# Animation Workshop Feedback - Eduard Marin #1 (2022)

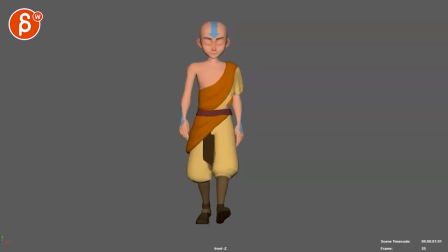228s
and i don't know if you have head align head ik
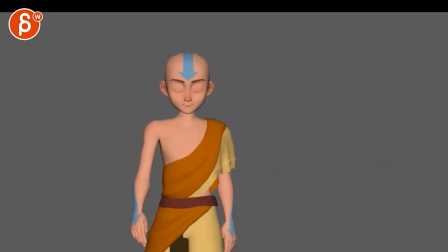233s
whatever you know the rigs have always lots of different names but
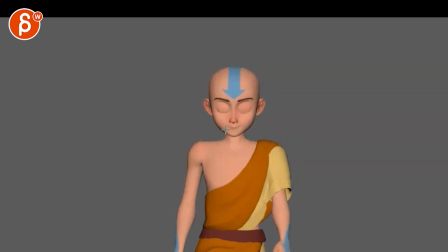238s
there's something that feels a bit ik-ish or maybe it's because there's not that much rotation this way and it's like in y and side to side losing it up a little bit
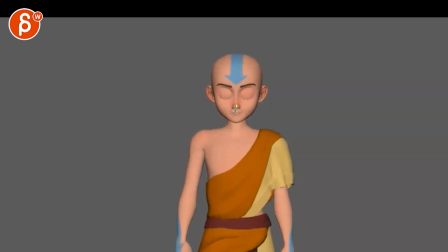254s
i'm probably also reacting to this here this sudden drop here over two frames that doesn't really have that much drag or stop impact on the head that doesn't be all floppy but on this i would have a little bit of a nose up drag but you can see how the chin just goes down and then we
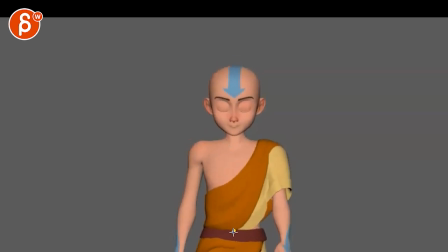274s
lock a bit i know it keeps easing in because of what's going on through there but it feels like you want to just a bit more softness overlap where it just feels a bit stiff if you look at the shoulders like this area and the head it kind of moves as one in terms of up and down but then at the same time
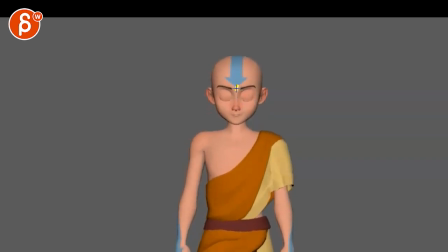293s
there's a bit of a spacing pop a bit through there you go down and whoa something to the left and then we go back to the right up it's on this one on this side it's a bit strong in the back and forth, where it's just a little bit soft in your arcs.
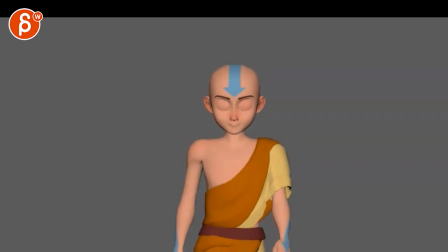315s
Yeah, it just feels a little bit stiff. Let me bring this back here.
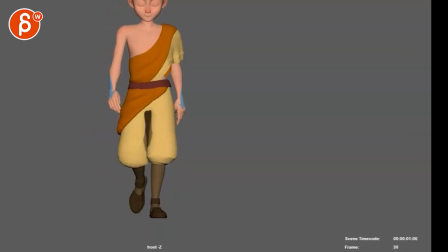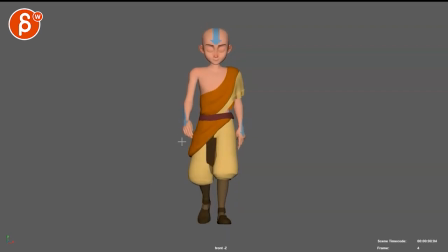330s
Even this hand here, you can see how it goes to the screen right, and then it holds a little bit. And visually, you can see this here. It's kind of locked in 2D space there. so keep going in and back I
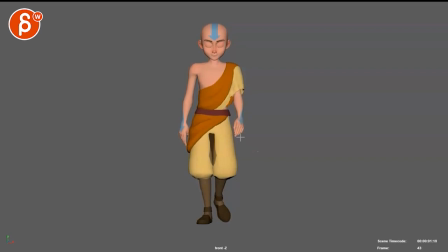349s
don't see it really in the right one except through here these frames bit locked it's not crazy it's not like it's all this totally breaks the shop but just generally I feel like I see some pops in there
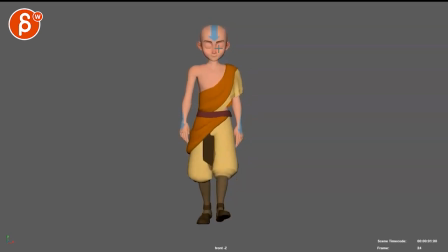362s
a bit of a pop hole in here a bit of a stiffness in the up and down but at the same time still bit some wiggle in there these
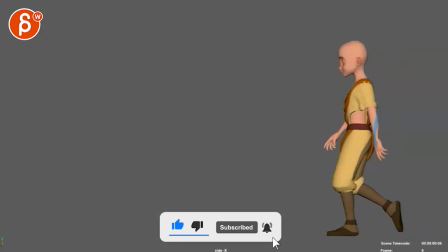371s
are the ones and
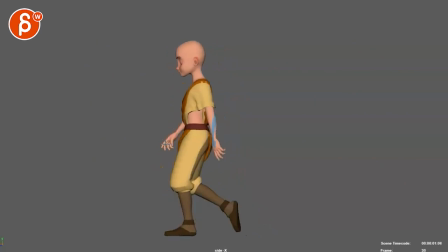376s
if you're doing an update on this and sending this would also be cool to have one as a treadmill just
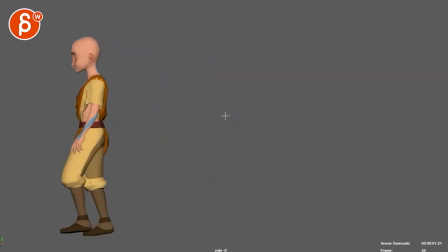381s
parent the camera so that we just have this guy not walking h2b but just as a treadmill
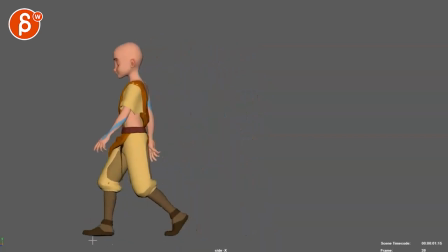388s
but it's cool to see that the feet are not sliding that's always a big deal breaker on any cycles and feet are sliding yeah it's good stuff i
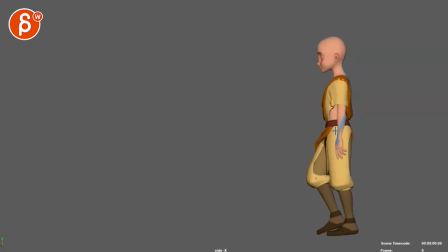403s
know what shot could be also be a bit softer on how that that's straight it's a bit of a cheat in terms of how this is modeled but how it pops into a bend here.
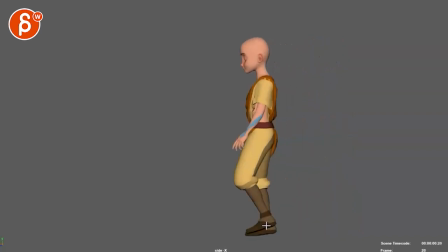412s
I think we can soften that a little bit.
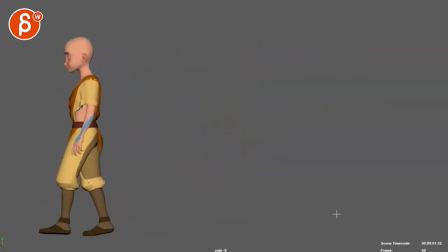417s
But really minimal. You know, it's like when you watch it over and over, you start to see a bit more.
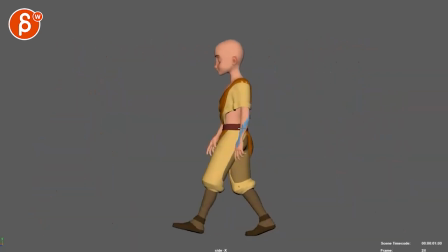422s
Like my main impression, again, it's just little pops. And then watch out that you forward translate is steady.
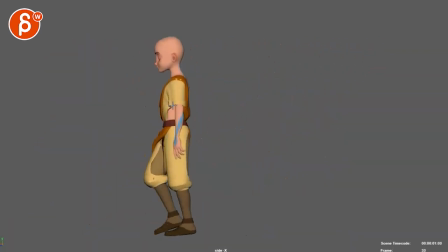429s
I might be just feeling that sudden drop.
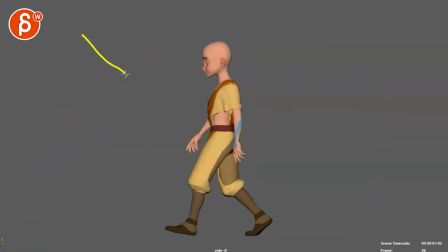433s
But there's an ever so slight feeling of like forward, stop, forward, stop, forward. Just ever so slightly. Alrighty. that is that thanks all right there's an email you can sign up you can start whenever you want you can submit whatever you want you get 16 submissions either way a like and subscribe would be awesome all right thank you